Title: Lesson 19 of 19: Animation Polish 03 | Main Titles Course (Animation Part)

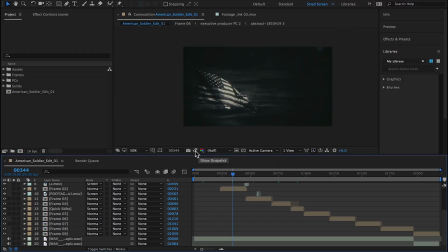So now we're back into Final Polish 3. And what I'm doing on this pass is,
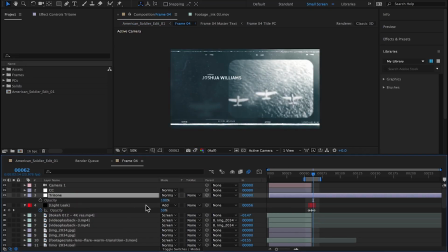first I'm taking a look at the color correction. And I'm taking screenshots.
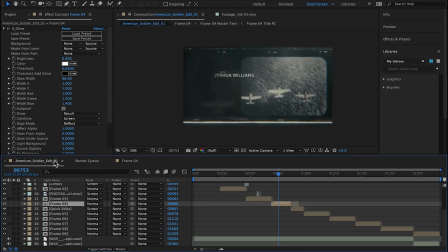I'm comparing each of these scenes to frame 1.
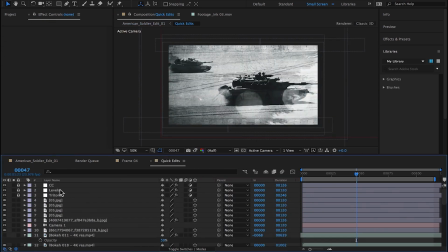To make sure that they match across the board.
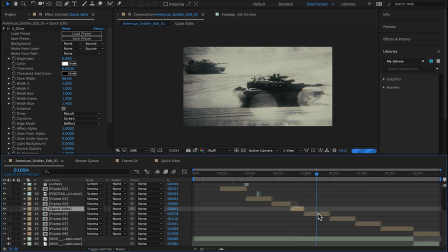I still don't love all the yellowish in this, but still matching the base color will help in the end.
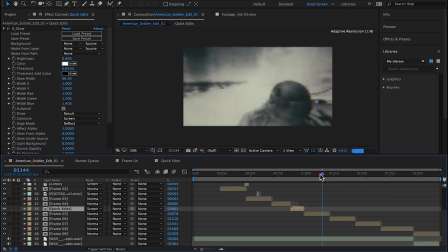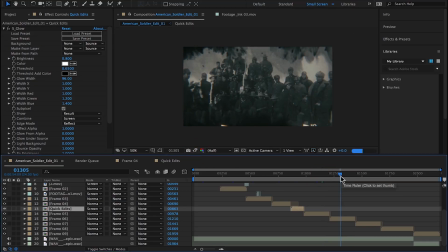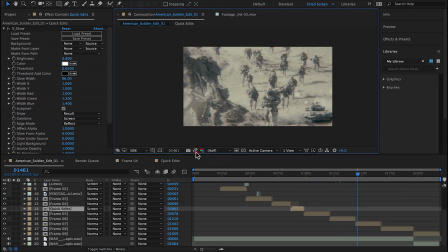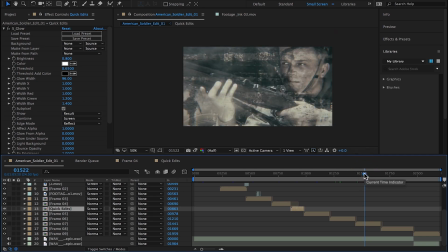You can see there that I'm matching the blacks.
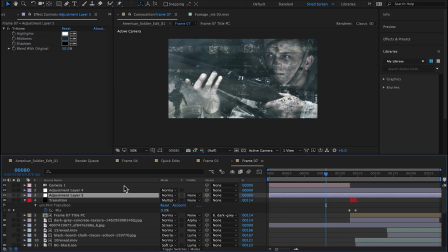I'm also pasting the tritone layer, adjustment layer into each of these scenes if it doesn't already have it.
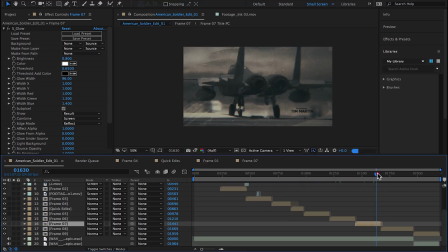The tritone layer helps to establish a base level of color correction.
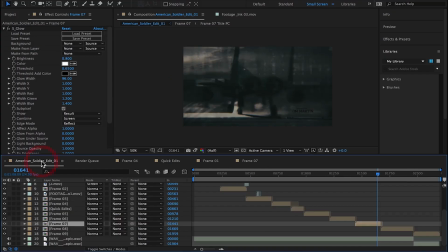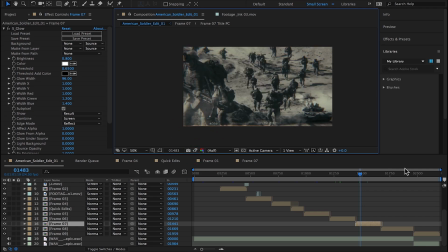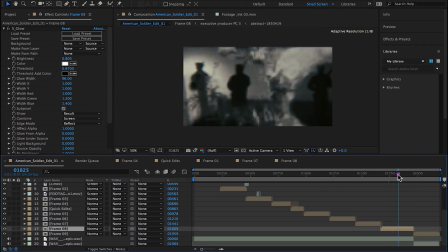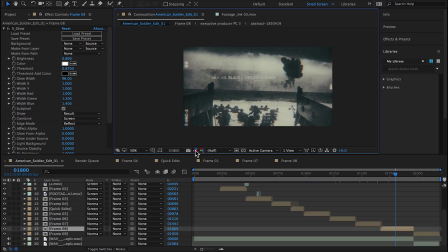I should have mentioned too at the beginning of this that
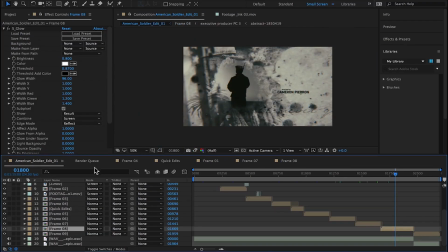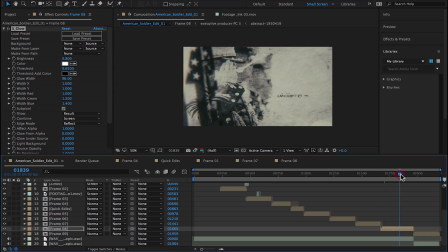I didn't do notes for this third polish pass or the fourth because at this point all the adjustments are very
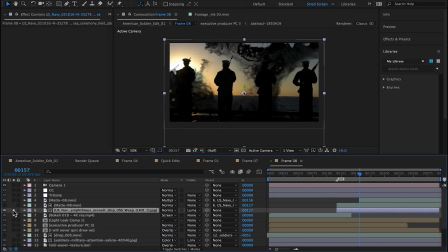subtle adjustments that I feel like they could be adjusted per my personal taste.
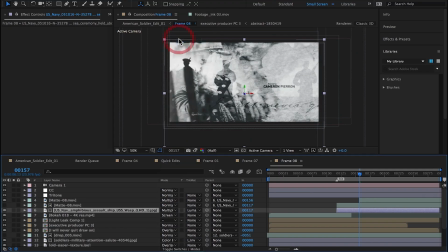They don't necessarily have to be adjusted. The one that does need to be adjusted still is the color, but I know that already.
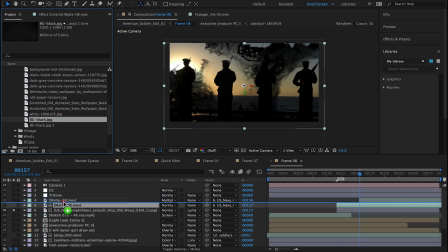So some of these adjustments I'm making right now, like with the background black texture I've added, is just a personal
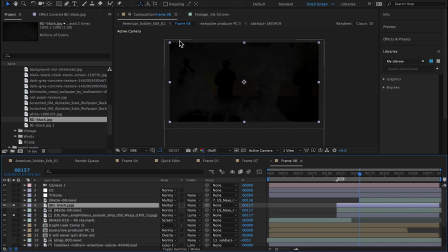preference that I think may add something, it may not.
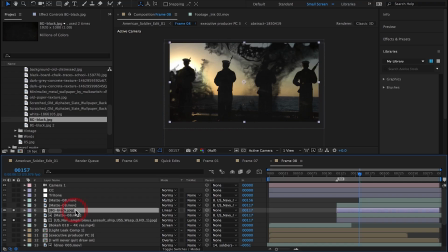I thought I'd just play around a little bit with the textures here at the end.
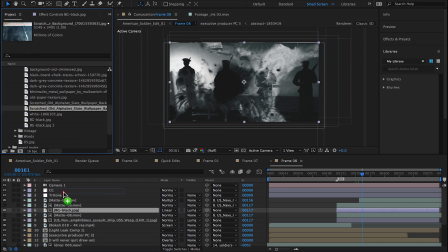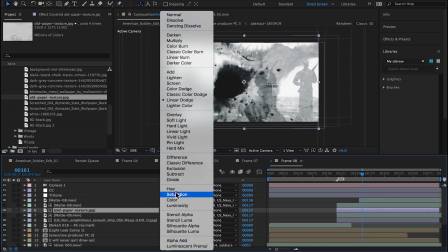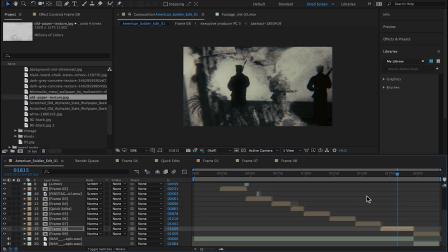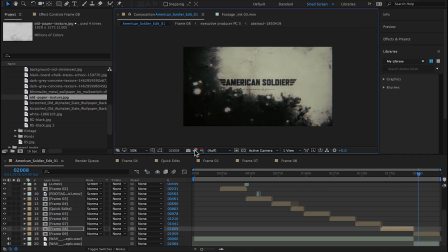So this is a little too black.
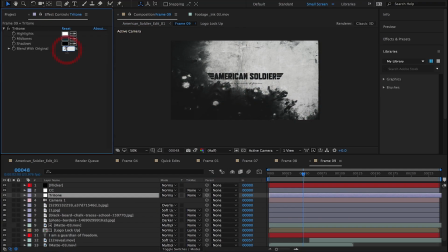Pasting the tritone in and adjusting the blend mode, yeah, it helps it. I also needed to turn off the flicker, I forgot about that.
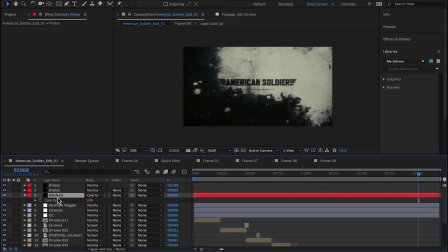But I really liked the flicker from that scene 9, so I went back into my flicker effect that I've applied to the entire composition and tweaked the frequency and amplitude parameters to match what I had going on in scene 9.
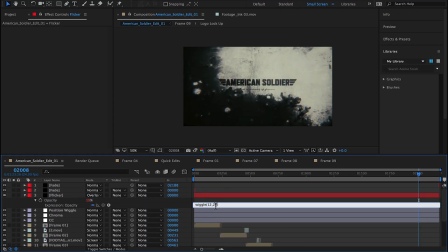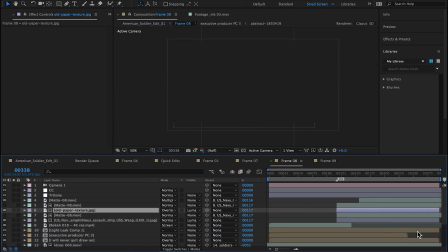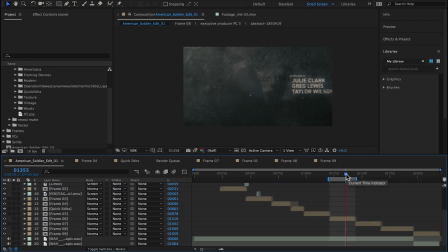Now this scene was still feeling way too slow and way too long compared to all the other scenes. The energy just really got lost when we hit this scene.